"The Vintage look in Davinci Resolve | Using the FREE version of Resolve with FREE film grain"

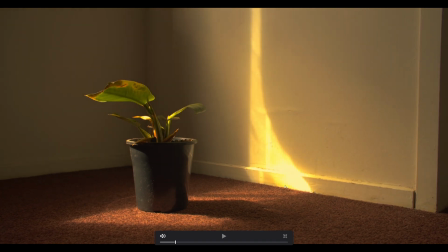[8:17]
Since we've brought all those dark areas down, we've really emphasized this golden light here, which is looking really good. So at the moment, we haven't got that vintage look we're going for, but there's a couple more steps that is gonna bring the whole thing together.
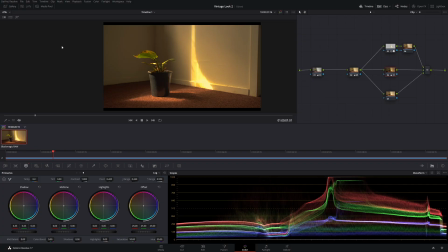[8:31]
So just bear with me. What we're going to do now, we're going to give it more a vintage framing. So what we're going to do, we're going to go up the timeline. We're going to go output blanking and we're going to work in 133. Now, as you can see, we have this line here. What we need to do is we need to zoom in.
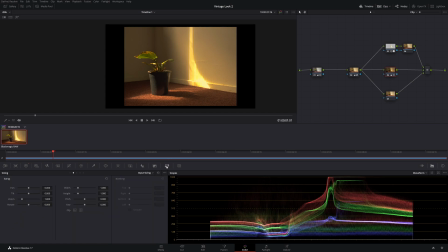[8:47]
So that's easy fix. So come across to your input sizing and you want to be in the second one. And we just want to zoom in till we get rid of those lines.
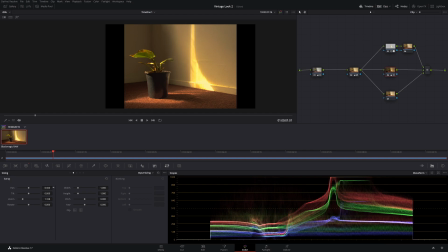[8:59]
Now, I think it is a little off center. So I'm just going to pan across a little bit. And because we've zoomed in, we have actually have a lot of space to work with.
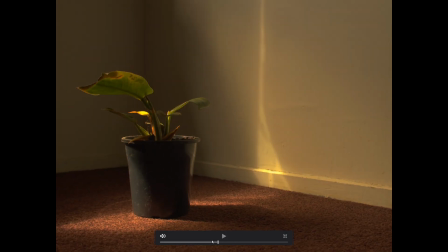[9:07]
So that looks pretty good. So let's go to Alt F. So our image is looking pretty good. Now, just a couple more things to help it bring it together.
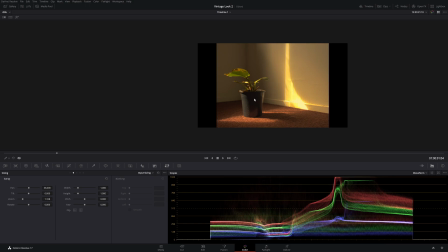[9:14]
So let's go back to that outside node. Now on this node here, we're going to actually blur it out.
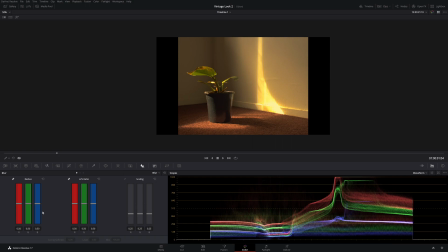[9:19]
So come across to your blur and sharpen, and then just bring it up just a little bit.
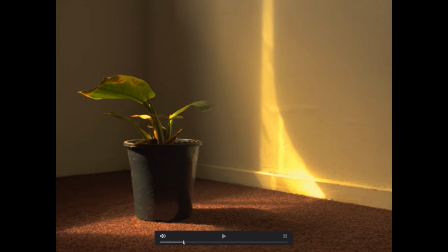[9:27]
Now Alt F, and let's see what it looks like. So this is beforehand, it looks quite sharp, and this is afterwards. And what we've really done is you just soften that image out. So we have this nice kind of filmy, soft look.
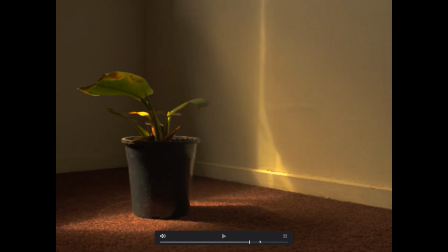[9:42]
Now we might've gone too far, but I think we'll just leave it for now. We'll call it good, because I think it looks pretty nice.
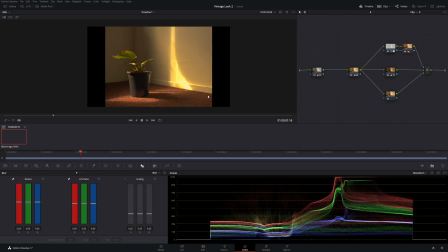[9:49]
So now what I wanna do is I feel like this area here is a little too bright. So let's go to our last node, and in this node, let's use a gradient tool. And we'll just soften it right out. So Shift H to bring up your selection or what you're using the gradient tool on,
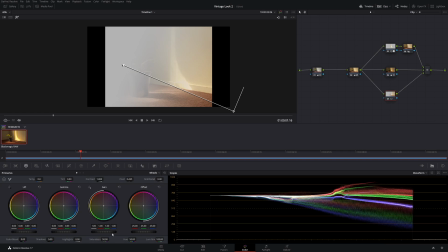[10:06]
and come down to primaries and just bring it down a little bit.
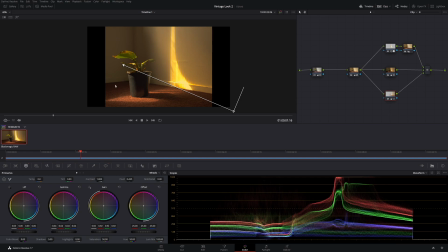[10:11]
And then go to your gamma and just bring it down. And again, soften it out just a little bit.
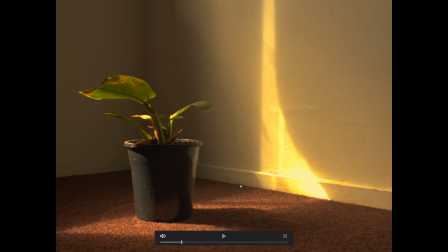[10:16]
So you have something you'd like. So beforehand, and then afterwards.
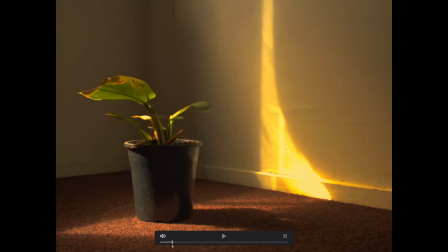[10:22]
And that's just helping to put more attention on this area here and then this area here. So we have this nice little look here. So now to bring this all together, we need to chuck some film grain on. Now, like I said at the start of the video, we are going to use free film grain. So I did a previous video about using free film grain.
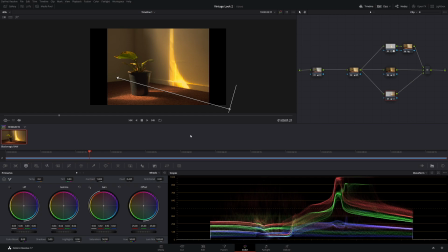[10:41]
So I'll leave a link below on how you can get it. There's a website. Now it's completely free. You can opt to pay for it, but you don't have to. I have no affiliation whatsoever.
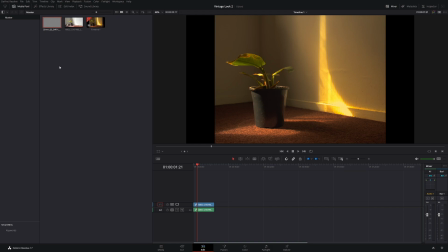[10:51]
So it's up to you guys what you want to do. So anyway, you have your film grain here. Once you downloaded it, then put it into your media pool. Now just bring it in. Now, as you can see, it's too short.
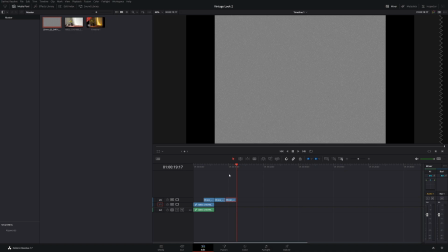[11:01]
So what we can do is we can just copy and paste it a few thousand times. And then we can turn it into a compound node and we'll call it grain. Now that way we have very long film grain and we don't have to keep copying and paste it.
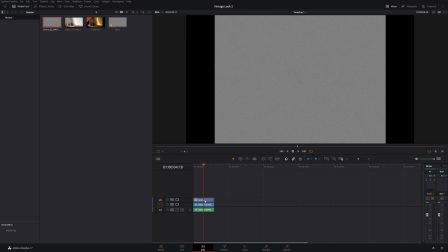[11:16]
So at the moment, as you can see, we're actually covering our entire image, so we don't know what we're looking at. So the easy thing to do is make sure your film grain is highlighted, go up to inspector, and then under
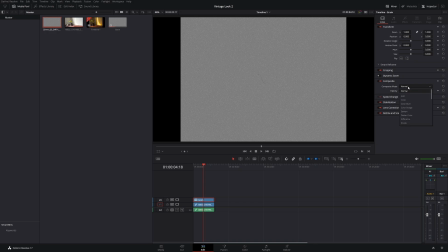[11:29]
composite mode, you want to change that to overlay.
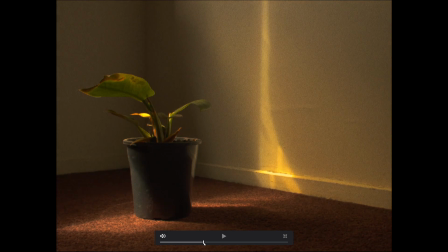[11:35]
So now we have this film grain look, and look how good that looks.
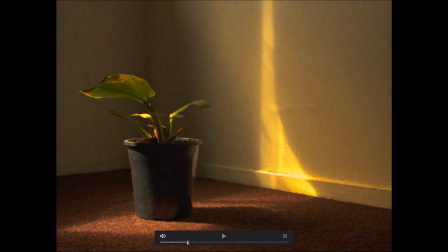[11:39]
It's really nice and soft. It looks like old film, plus it's completely free what we're using.
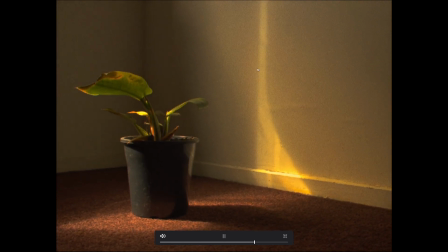[11:47]
And every now and again, we get these nice dirt marks.
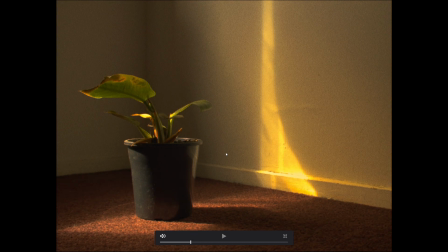[11:48]
Now, if you want your film grain to be even bigger, more pronounced, what you can do is come up to zoom and then zoom it in.
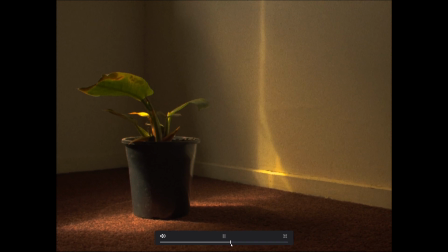[11:57]
Now you have even larger film grain. How good does that look?
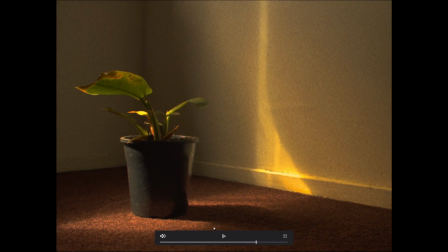[12:02]
And this look is completely achieved using the free version of DaVinci Resolve. Now there's one more thing that I actually want to do, and I didn't do this in the last video,
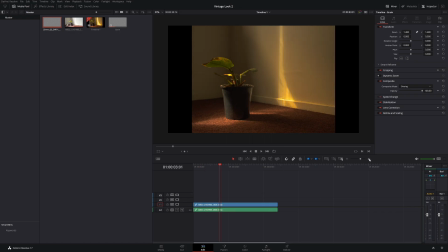[12:11]
but I'm going to do it in this one. So what I'm going to do is I'm going to cut this image up and I'm going to change a couple of frame rates.
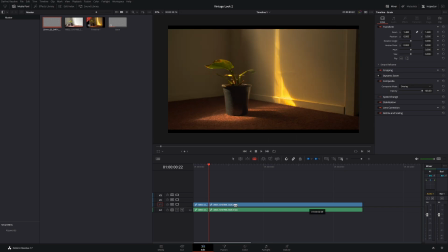[12:20]
So it doesn't matter where you do it.